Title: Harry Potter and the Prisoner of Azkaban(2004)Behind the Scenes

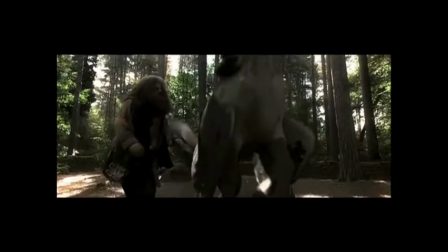(0:00) Take it away, Amy! It's going to be a bumpy ride!
The film is just kind of mind-blowing, really. A lot is introduced in this one. People, places. Our director has clearly brought his own vision. It was as if having Cate Blanche to let your dreams go loose.
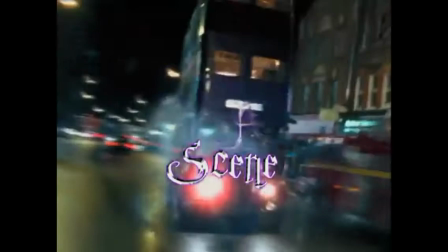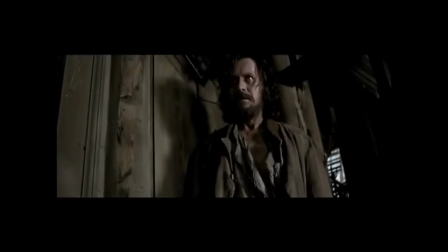(0:28)
Our main thing for Gary Oldman's character was He had to look like he'd been in Azkaban.
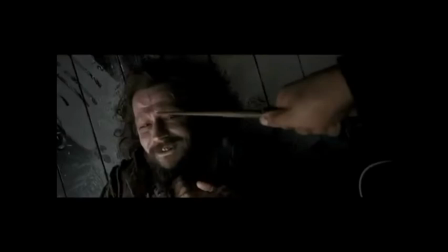(0:34)
His eyes, very deep-set and haunted, teeth rotting.
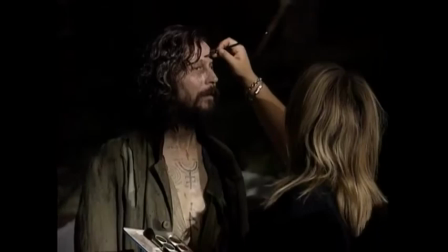(0:38) Are you going to kill me, Harry?
We'd designed these tattoos. His whole body was absolutely covered in tattoos all down his arms.
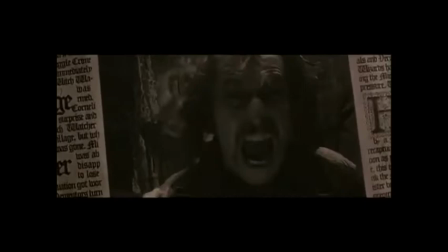(0:46)
And it's a very, very scary image when you first see that. His description in the book is he has this sort of, like, long, kind of greasy hair and he's got a face like a corpse when you first see him. We tried a good few looks with him before we ended up with the look we had.
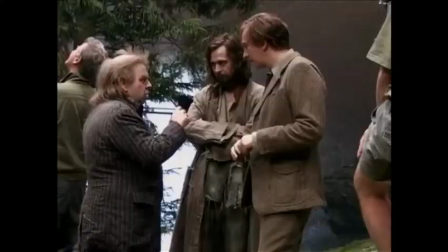(1:06) Harry!
We tried very, very short hair, where over the 12 years I'd gone grey. We tried it bearded, not bearded. It was thoroughly researched.
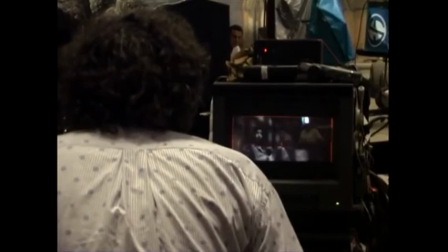(1:19)
Gary's amazing. You know, you just put it all on and the character just came.
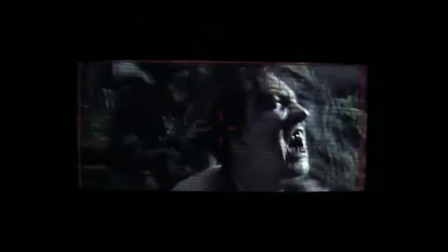(1:25)
I look like I've escaped from prison, don't you think?
This heart is where you truly live!
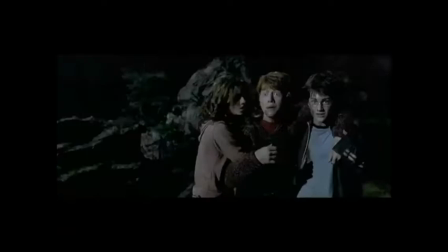(1:31) This heart here!
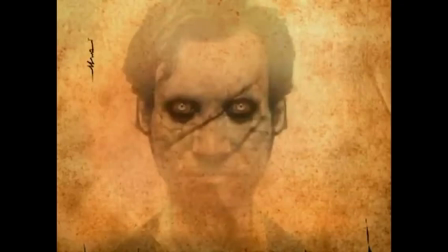(1:38)
This is meant to be Professor Lupin. He's turned into a werewolf. So we did the transformation sequence with prosthetic makeup effects on David Thules.
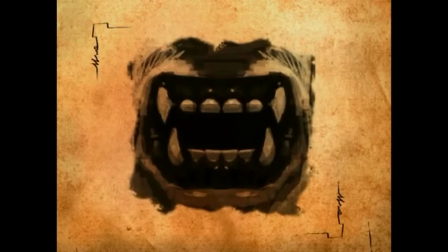(1:48)
It was hard to do without the cliché teeth coming down, and so we concentrated on the eyes and the actual skin.
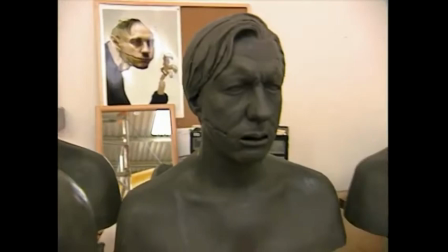(1:55)
Alfonso wanted him with two big scars down his face so that that could follow on to the werewolves, so you could get the connection between the two of them. I've never actually done anything with that scale of prosthetics before.
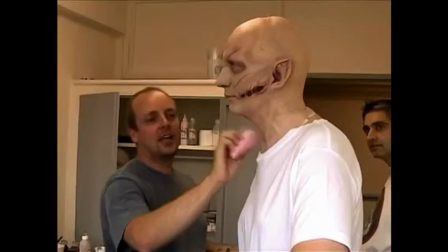(2:10)
To watch yourself transform over the space of six hours is just remarkably fascinating,
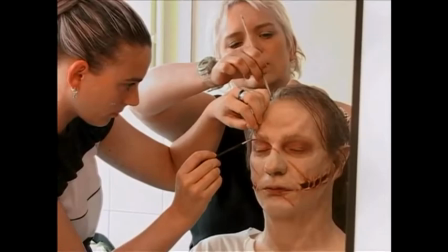(2:15)
and watch yourself become unrecognizable was exciting.
Action!
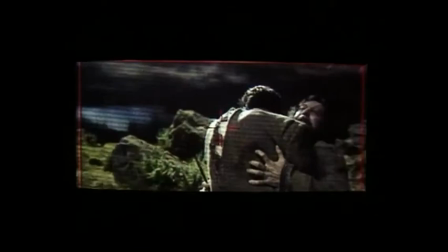(2:20) Nails!
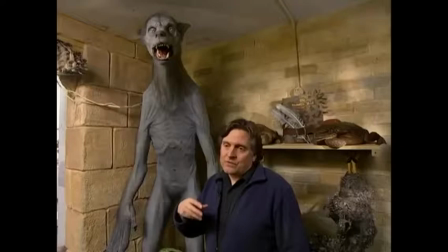(2:23)
You go as far as you can using the actor because you want the performance. but there's a point where you're going to kill your actor. So obviously you then mutate away from the human and go into the virtual.
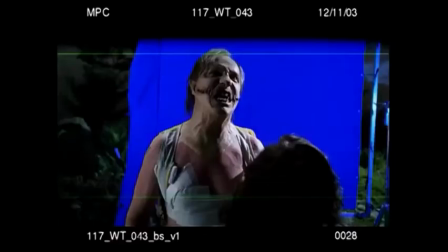(2:33)
When we actually talked about the transformations, we had to consider how Lupin was going to transform into the werewolf.
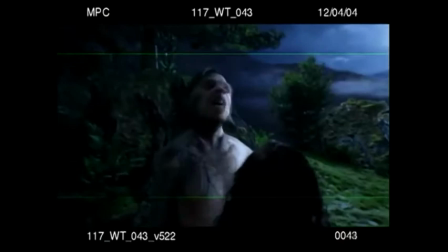(2:40)
Most of it was achieved inside the computer with his head turning into the werewolf.
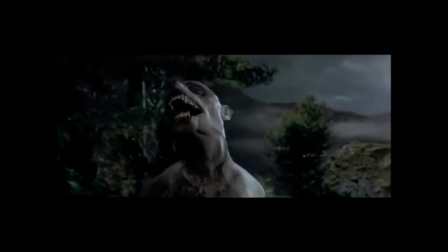(2:46)
That in itself is just exciting, just because of the energy of the creature just kind of transforming through.
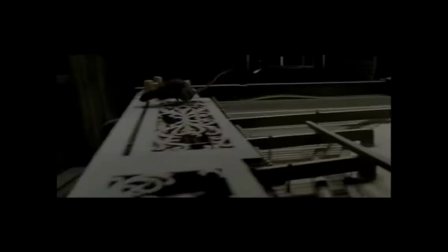(2:53)
And then the other main one was Peter Pettigrew.
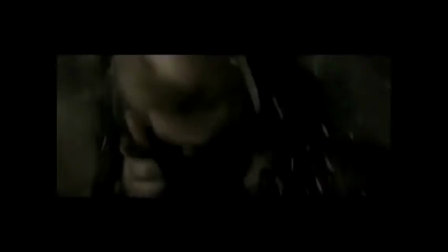Tim Spall gave Peter Pettigrew. Pettigrew is the most rat-like character you can imagine.
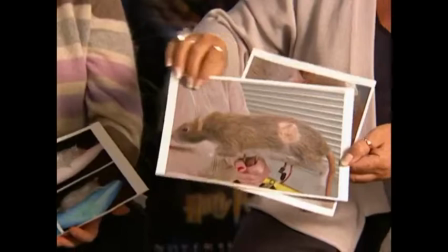(3:08)
This was the animatronic rat. It was making the connection between, you know, Peter Pettigrew being the rat and to make him look as rat-like as we could.
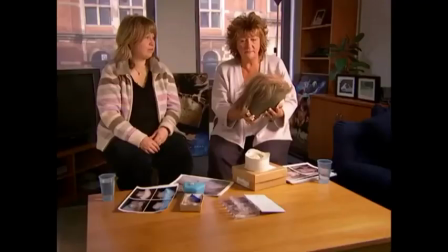(3:20)
The wig, we tried to get the texture of the rat, the colour, balding pieces, scaly skin. And we had the teeth made, a little pair of teeth. We wanted him because he used his hands a lot and we had little nails made to stick on so they were like little claws The wonderful thing is is that as soon as you start putting the character on any doubts you had about the way you're gonna play it
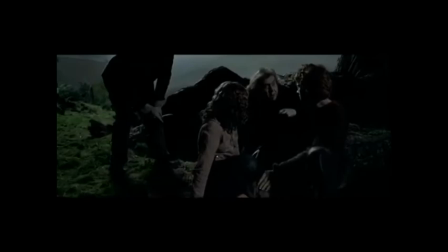(3:44)
You know they come together When we were first approached about doing the first Harry Potter they said it's just some children and actually
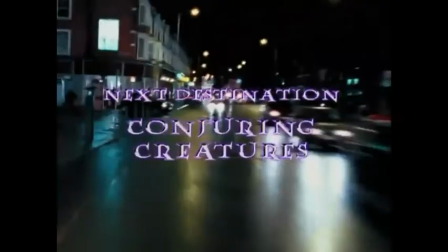(3:59)
It's turned into a great deal more than just some children.
Come on, move it along, move it along.
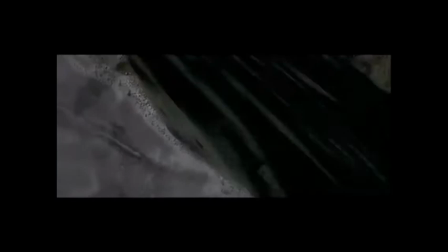(4:07) Yeah, man!
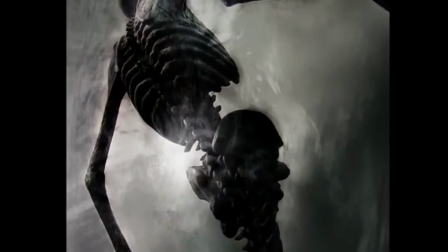(4:13)
There's a creature that the Dementors, they aren't so much in the case that if they open a door, maybe their fingers can fall apart.
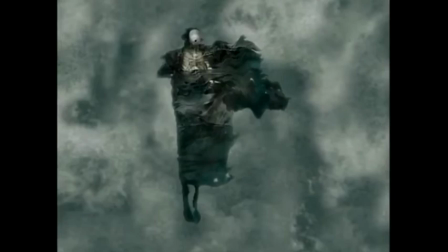(4:21)
But on the other hand, they just need to inhale, and they take away your soul. So we wanted to do something that was abstract and metaphysical.
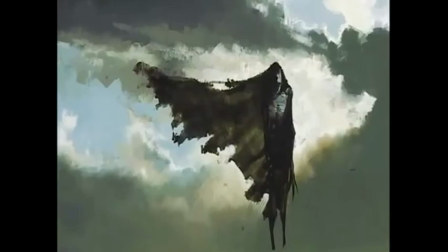(4:31)
Alfonso had an idea that one of the ways to distinguish them was through their movement. Dementors don't walk, they float. And so if they float, I guess it was a fairly natural step to to say, okay, well, what would happen to the robes? Well, how would they move most effectively? I was a little hesitant about CG, so I wanted to do everything old school. I wanted to do mirror tricks and I wanted to do puppets.
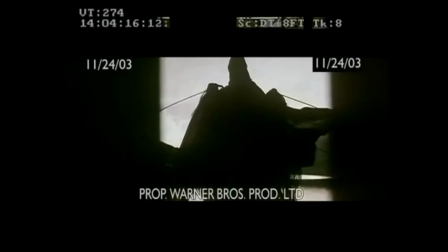(4:57)
We just did the basics of some flying puppets with wind and what effect that had. And it just wasn't working at all. It wasn't anything like Alfonso was thinking. Alfonso had this idea of putting this thing in the water and seeing how it moved. There's a great puppeteer in San Francisco called Basil Twist. So he came here to London.
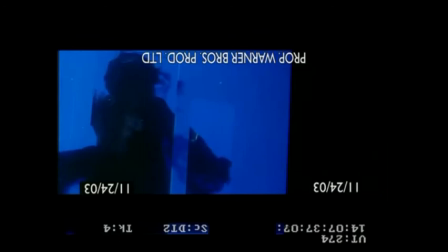(5:18)
What he does is he does puppeteer underwater.
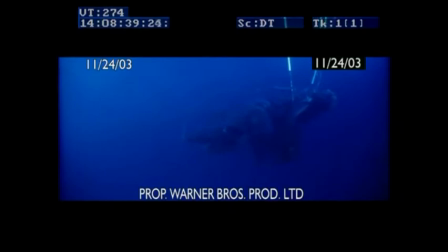(5:21)
And we shot a couple of tests with the mentor floating in slow motion and running the camera backwards, and it was really beautiful. The only problem was it was not practical. We would never be able to do all of that animation within something like a tank.
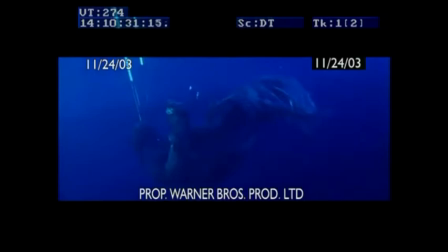(5:37)
For what we wanted to achieve, it was just way too difficult to do.
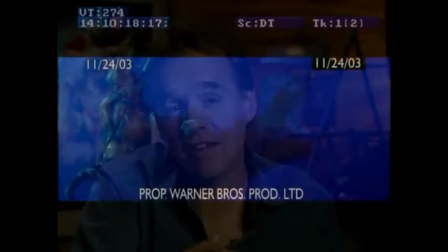(5:42)
We realized at the time that we'd have much more control over what these things look like, how they behave, how they perform, if you put them in a CGI environment. Pretty much anything we looked at, any films that made something similar, really didn't kind of come close, so it was really more a matter of trial and error and imagination.
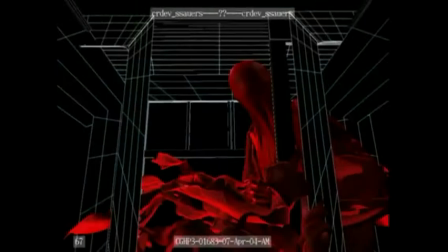(6:00)
One of the directions we got from Alfonso was that these guys are not in a hurry. They've got lots of time. There's no sense of urgency. So the character and the cloth had to emote that sort of feeling.
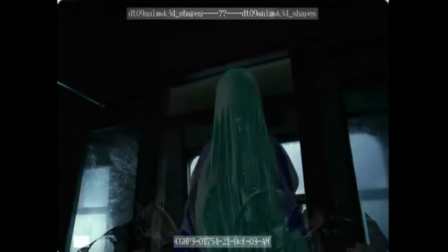(6:10)
So we went through quite a lot of iterations to give that sort of performance from the character and from the cloth. ILM, through many, many tests, came up with a fabric look. It was phenomenal.
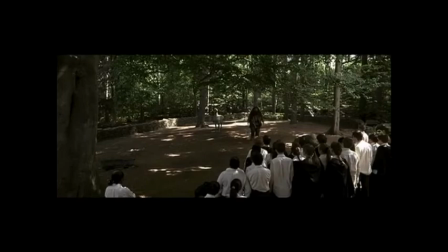(6:24) Hagrid. Exactly what is that? That, Ron, is a hippogriff.
A hippogriff, as described in the book, is a combination of several creatures.
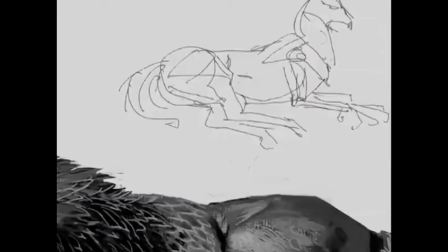(6:32)
When you send off your artist to go and do conceptual designs, Alfonso gave them a guideline of what he was looking for, plus they had the description from the book.
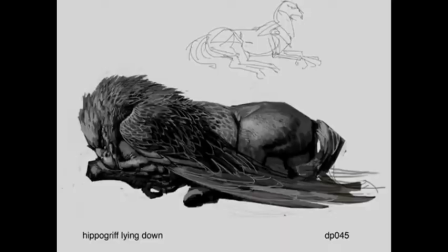(6:40)
That was actually a very interesting process to see how the conceptual artist worked. I thought it was easier.
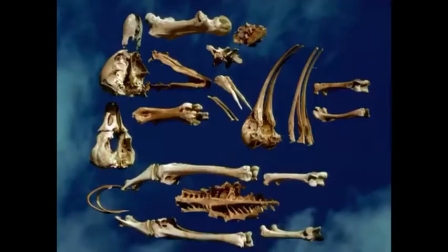(6:49)
And then I started going to the office of the designers, and I would see all these skeletons. They had skeletons of birds and skeletons of horses. And they were having meetings with physiologists and veterinarians.
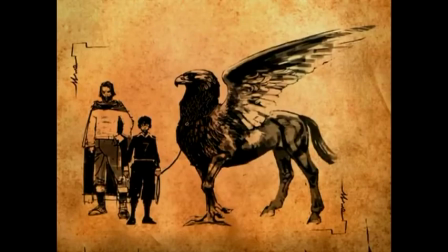(7:04)
And I said, what is that for? I said, well, I mean, if it was just a picture, you draw, you can do whatever you want.
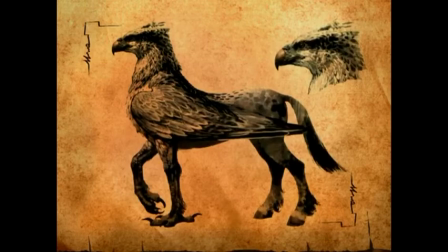(7:10)
The problem is that this is going to be a 3D character that is going to be moving. So we have to start from the bones.
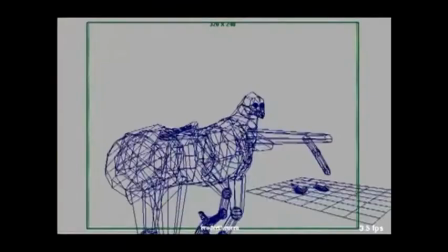(7:17)
We did motion tests. One of the first things we did was we went to the computer, and said okay if it's a horse back in and a bird front legs how does it move and how does it run and how does it fly i think it was very clear from the beginning that alfonso had a very
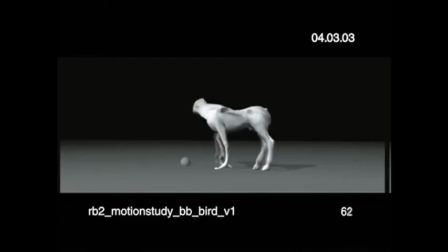(7:31)
a very definite vision about how he wanted buck beat to be as a character and and our challenge was to interpret that so we do
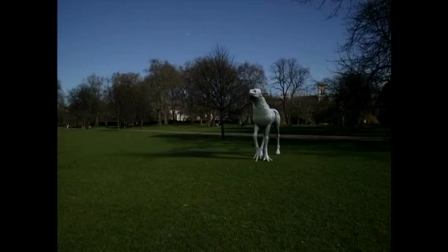(7:40)
a lot of tests before we actually start really working on the movie about what kind of animal is it you know is he excitable is he sad is
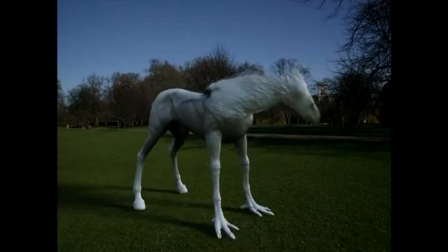(7:49)
he you know how do you to show that in a shot. I remember the very early animations, and it was like a puppy. He was jumping, you know, very light and puppy and playful. I said, no, I mean, this is like a baby.
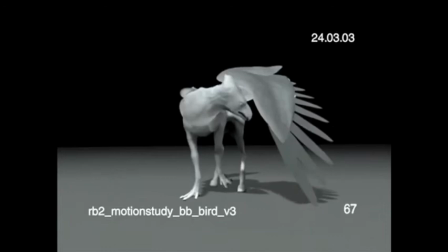(8:01)
Buckbeak is a grown-up and also he's a sloppy.
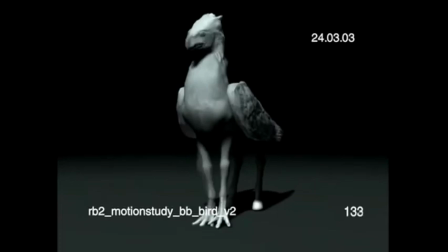(8:04)
I think he was once described as a sloppy teenager, and so we kind of did a lot of development in the early days to try and combine those characteristics. It was pretty tricky. The amazing thing is it was really a long process of defining.